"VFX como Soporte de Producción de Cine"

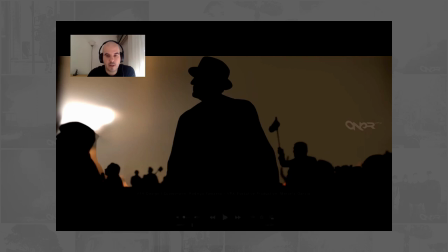(42:33)
justamente para poder engamar el mundo digital con el ambiente real de lo filmado
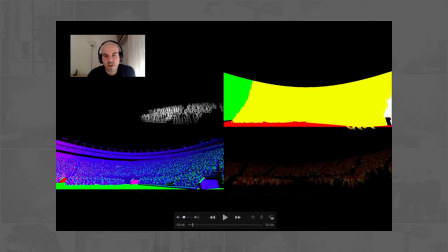(42:40)
estos son los pases técnicos de las multitudes
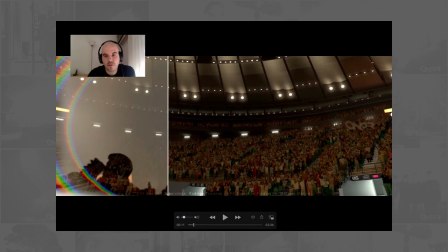(42:45)
y bueno este es el 3D básico obviamente el estadio no tiene gran detalle
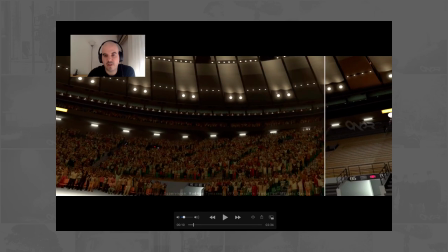(42:50)
porque se ve en la penumbra le falta mucha texturización pero como está de fondo funciona muy bien el
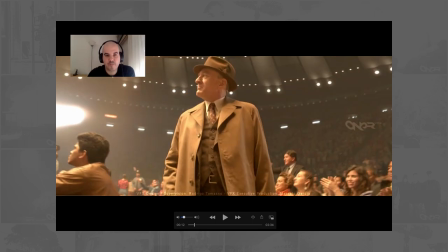(42:56)
techo y la iluminación hacen lo suyo bueno acá vemos otra toma
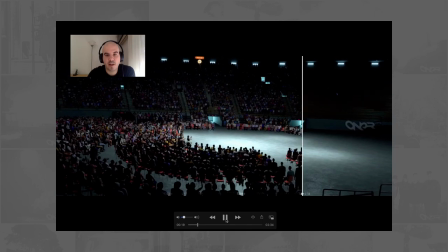(43:05)
muy buena una de las que más me gustan acá se ve claramente todos los pases de render, el
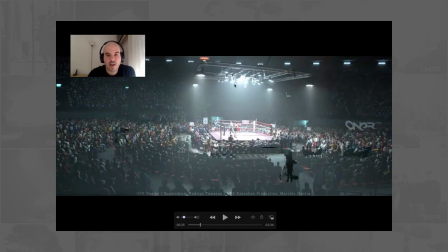(43:15)
ambiente y cómo se integra esto, ahí está sin roto, acá vemos que esto está recortado, inclusive fíjense los niveles de negro son diferentes y ahí queda todo integrado.
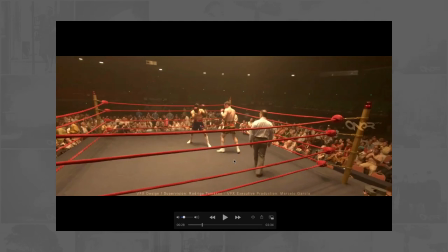(43:32)
Una particularidad de esto fue que como ven allá al fondo estaban, pusimos marcas tracking con puntitos de luz led obviamente en tomas que no se necesitaba rellenar y
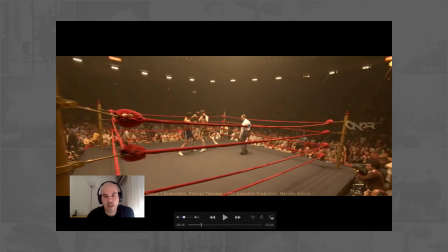(43:47)
se veía algo verde había que borrar después pero esto nos permitió darle libertad al director para poder mover la cámara como quería y el trabajo
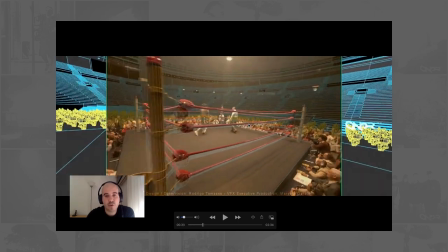(43:56)
de match boobin fue crucial acá porque había mucho tipo de lentes de cámara mucho gran angular y
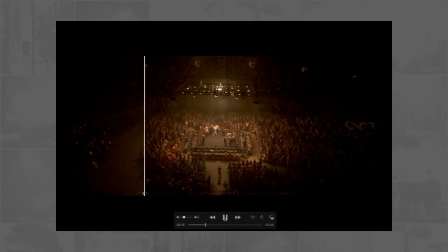(44:03)
bueno hacer el macho de eso no fue sencillo pero se pudo lograr perfecto.
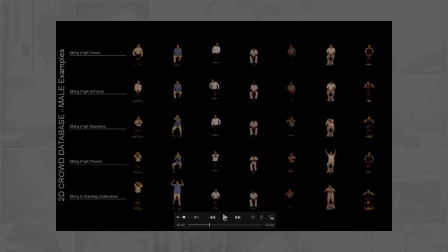(44:11)
Acá desarrollamos dos niveles de librerías, una 3D para los personajes 3D y una librería 2D para los crowd 2D. En este caso vemos un extracto resumido de diferentes tipos de comportamientos de hombres y mujeres,
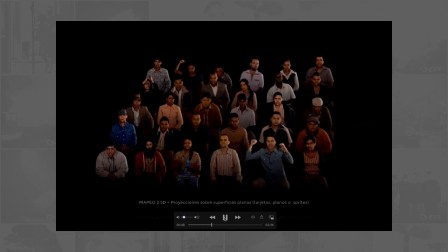(44:28)
después lo pusimos sobre tarjetas o chapitas llamémosle lo cual te da cierta posibilidad de derrotar
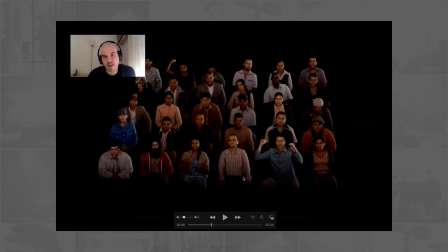(44:36)
hasta un punto hasta que se empieza a notar que están aplastados pero por ahí hasta hasta esa distancia se aguanta la rotación pero bueno tenemos un pseudo 2d entonces se le suele llamar 2,5 d
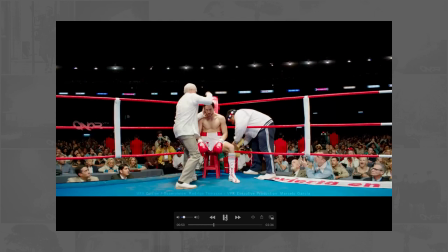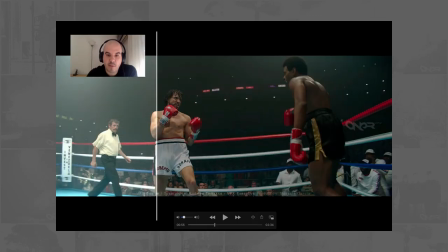(44:56)
esas multitudes las 2D las usamos para tomas más cercanas como en este caso donde la
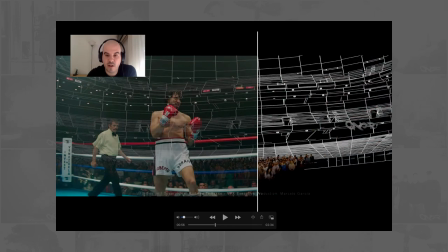(45:04)
diferencia entre los reales y los generados puestos digitalmente era muy cercano a cámara
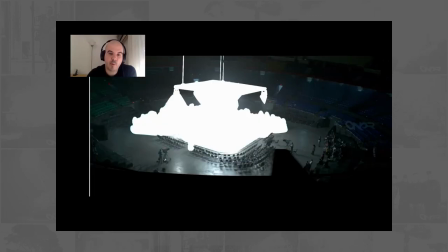(45:12)
en este caso lo usamos al revés los usamos para hacer las siluetas de espalda a cámara
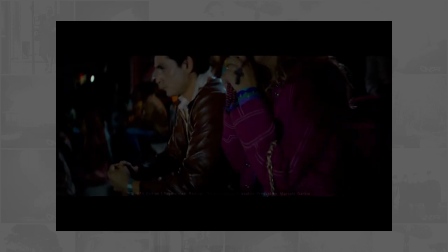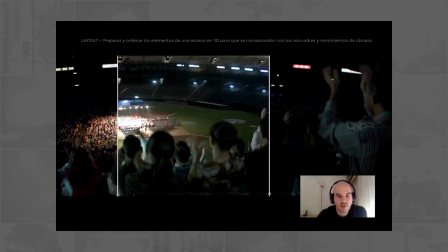(45:26)
hacer el layout de estas escenas fue complejo porque en esta escena por ejemplo
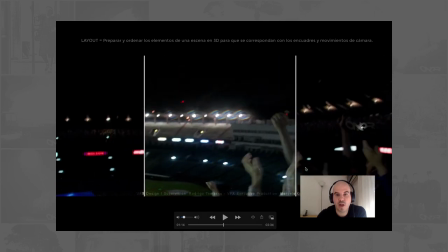(45:32)
no coincide perfectamente con el movimiento de cámara y la disposición del
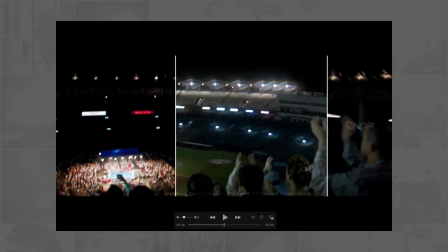(45:37)
estadio o sea había que mentir un poco eso tratando de buscar dónde es el punto de origen de la
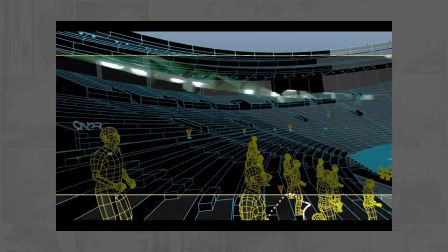(45:43)
toma esta toma es full cg solamente se utilizó
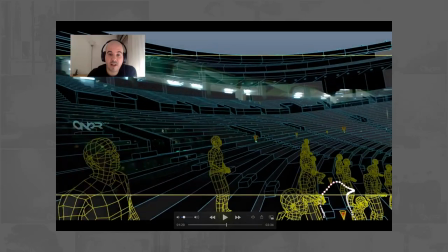(45:49)
el plate para trackear esta parte y sobre esto se aplicó todo nuestro 3D.
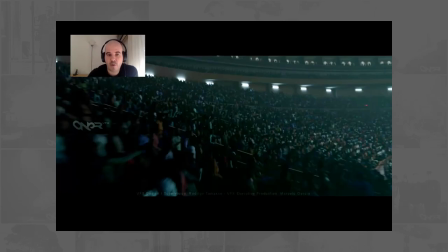(45:58)
Una toma muy jugada porque vemos que está muy cerca a cámara, pero con el motion blur y la textura y la penumbra ayuda.
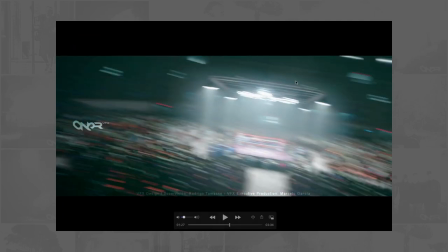(46:06)
Lo único real acá es el centro de pantalla, a lo cual todo alrededor hubo que rellenar con multitudes.